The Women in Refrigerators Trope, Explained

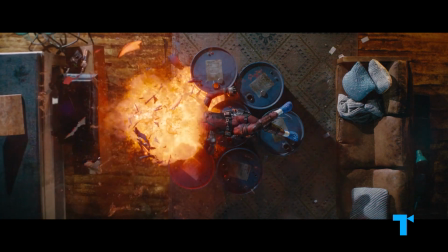More than 20 years later, countless superhero stories on the big screen still feature spandex-clad men grieving the loss of a beloved female.
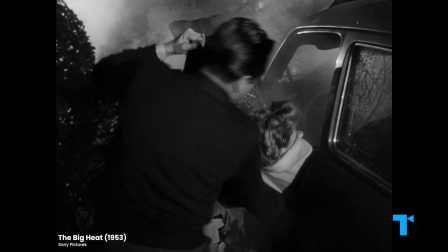There's only one person in this world that I care about, and she's gone.
Long before the trope had a name, it was a common practice in all kinds of story genres.
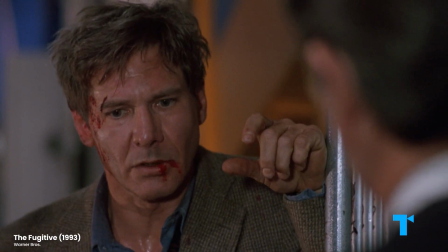They killed my wife.
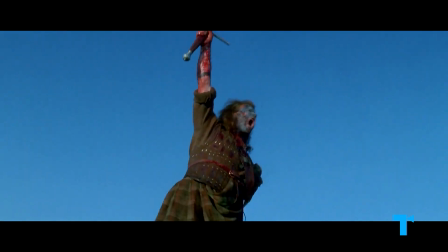Epics like Braveheart and Gladiator derive much of their emotional impact from launching the hero's story with a savagely killed wife.
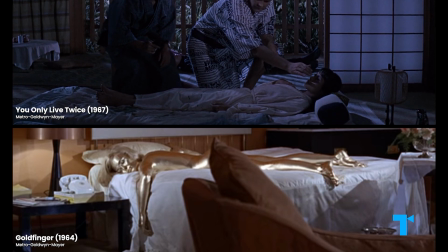They killed her to get to me.
The James Bond franchise not only contains a number of disposable Bond girls,
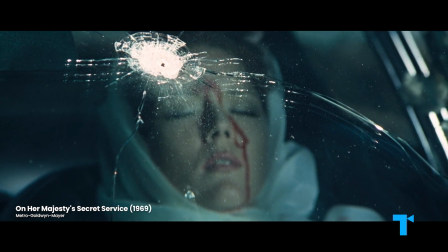it also uses the death of Bond's wife Tracy to justify his later womanizing.
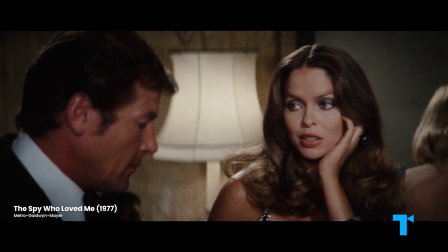Many lady friends, but married only once. All right, you've made your point. You're sensitive, Mr. Wife killed. Bond.
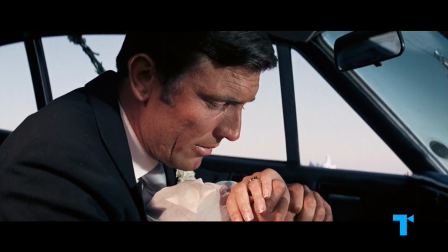about certain things, yes.
Knowing about the loss in Bond's early story,
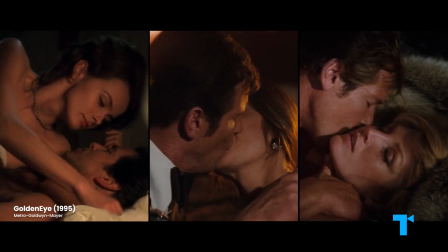the audience might excuse his sleeping with so many women without forming an emotional attachment as the behavior of a man who's still,
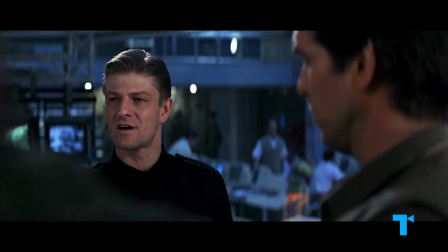at his core, heartbroken.
What if you find forgiveness in the arms of all those willing women for all the dead ones you failed to protect?
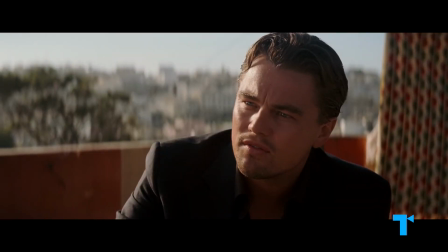Director Christopher Nolan's leading men range from billionaire vigilantes and dream burglars to old-timey magicians and amnesiac detectives.
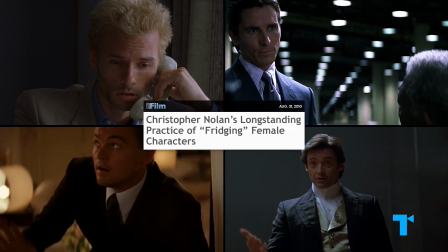But what ties many of them together is that behind this hero lies a very dead woman.
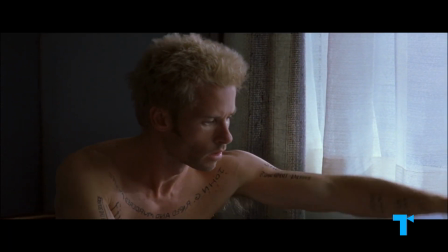She might be dead from the start and represent the driving mystery at the center of the narrative.
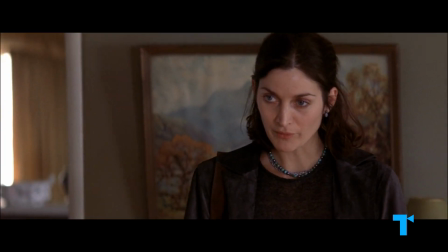You told me you were looking for the guy who killed your wife?
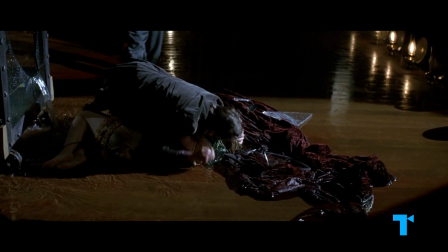Her tragic demise might be the story's inciting incident, or the formative moment when the hero realizes who he is.
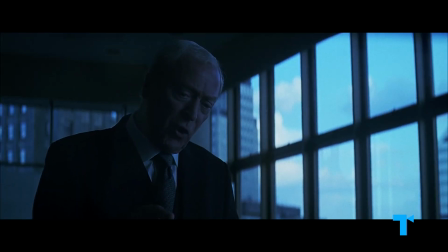Rachel believed in what you stood for, what we stand for.
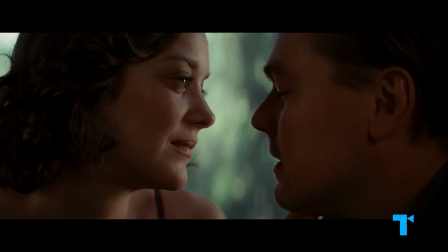Or her memory might still show up to haunt the hero's subconscious.
You're just a shade of my real wife.
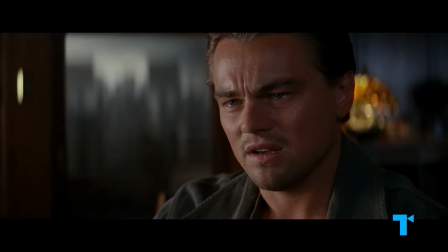I'm sorry, you're just not good enough.
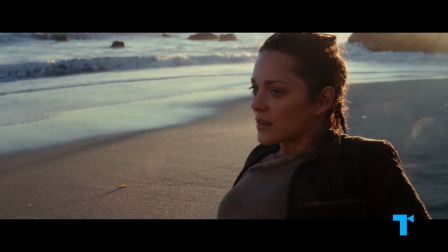TV Tropes termed this variation on the fridged woman, who appears in the story either as a literal ghost or as a figurative one,
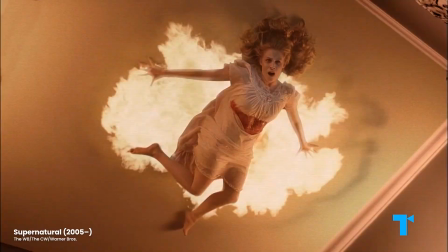visiting the hero through visions or agonized flashbacks, the lost Lenore,
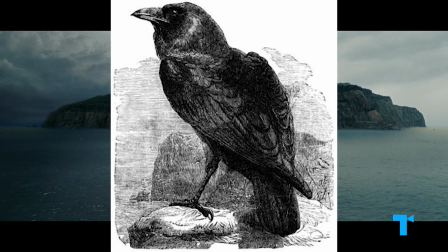after the woman mourned in Edgar Allan Poe's The Raven.
I'm asking you to take a leap of faith.
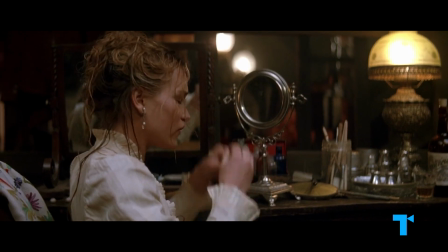It's easy to see why a filmmaker like Nolan finds the fridging device to be such an efficient and effective emotional shorthand.
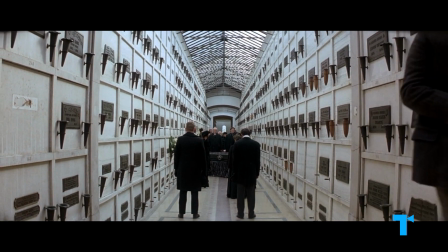Killing off a loved one is a quick way to advance the story, add gravity to the events we're watching,
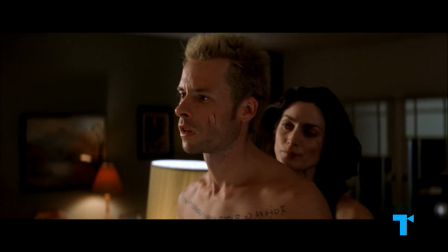and present the hero as a tortured soul, worthy of the audience's sympathy.
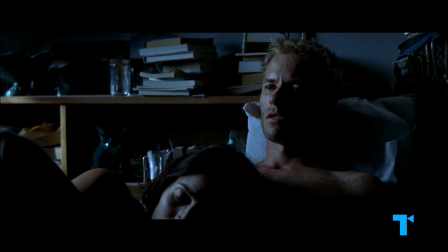But somehow I just know she's never gonna come back to bed.
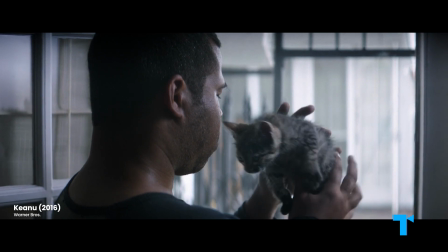As George Lucas once said, emotionally involving the audience is easy.
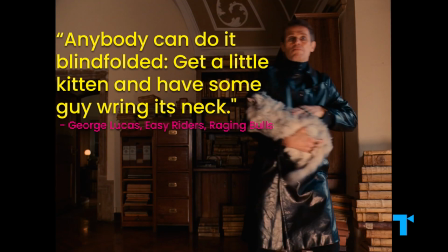Anybody can do it blindfolded. Get a little kitten and have some guy wring its neck.
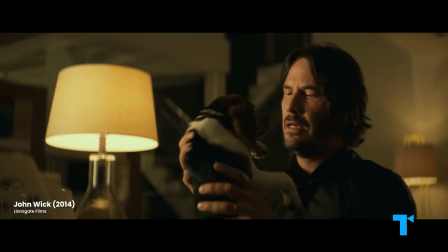The John Wick series shows this quite literally by kickstarting its story through fridging an innocent animal, albeit a puppy rather than a kitten.
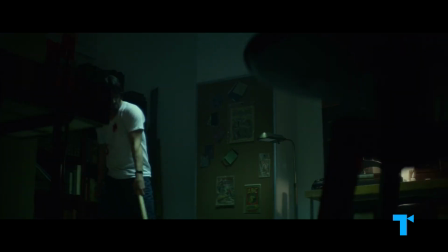The effectiveness of using his dog's death to motivate John Wick's story reveals a lot about how the fridging technique operates.
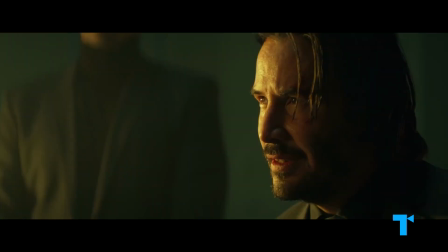When Ellen died, I lost everything until that dog arrived on my doorstep.
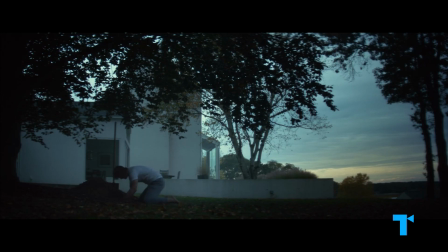For a revenge narrative like this, the death acts as our buy-in moment.
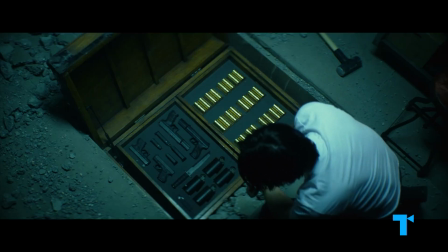It sets up our desire for a biblical eye-for-an-eye style justice,
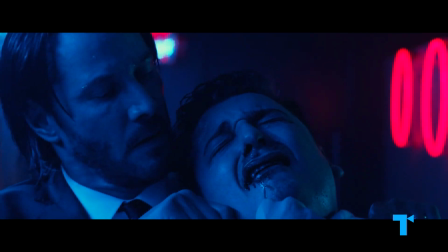the visceral satisfaction of seeing someone punished, probably violently, for their transgression. But it's worth noting that the death of a human character should function differently from that of an animal.
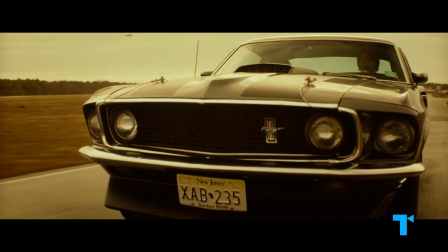As standout books Robert Wood writes, observing that Wick is also motivated by his car being taken, quote,
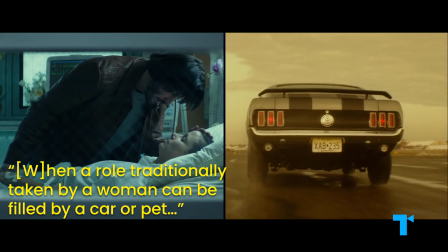when a role traditionally taken by a woman can be filled by a car or pet, that woman wasn't really being treated as a human.
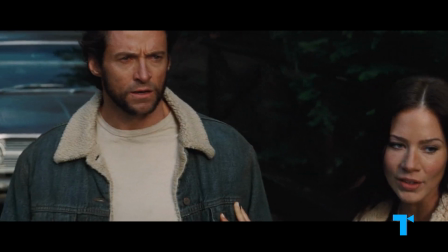Crawl my human side.
As Wood points out, much of the time, the fridged woman is used like a MacGuffin,
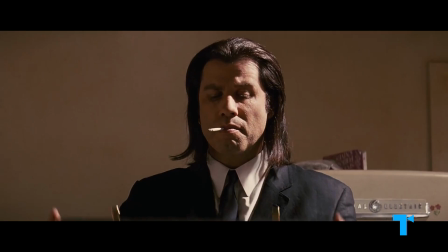an object that motivates the character, but whose specific nature doesn't matter.
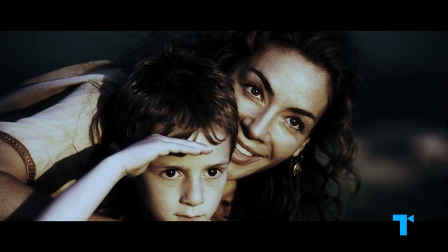The fridged woman trope often seems to operate according to the logic that the less we know about her, the better.
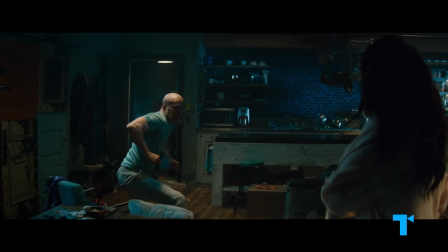Thus, this person is reduced to an object. It can even feel like the fridging incident is, in Wood's words, damage done to his property.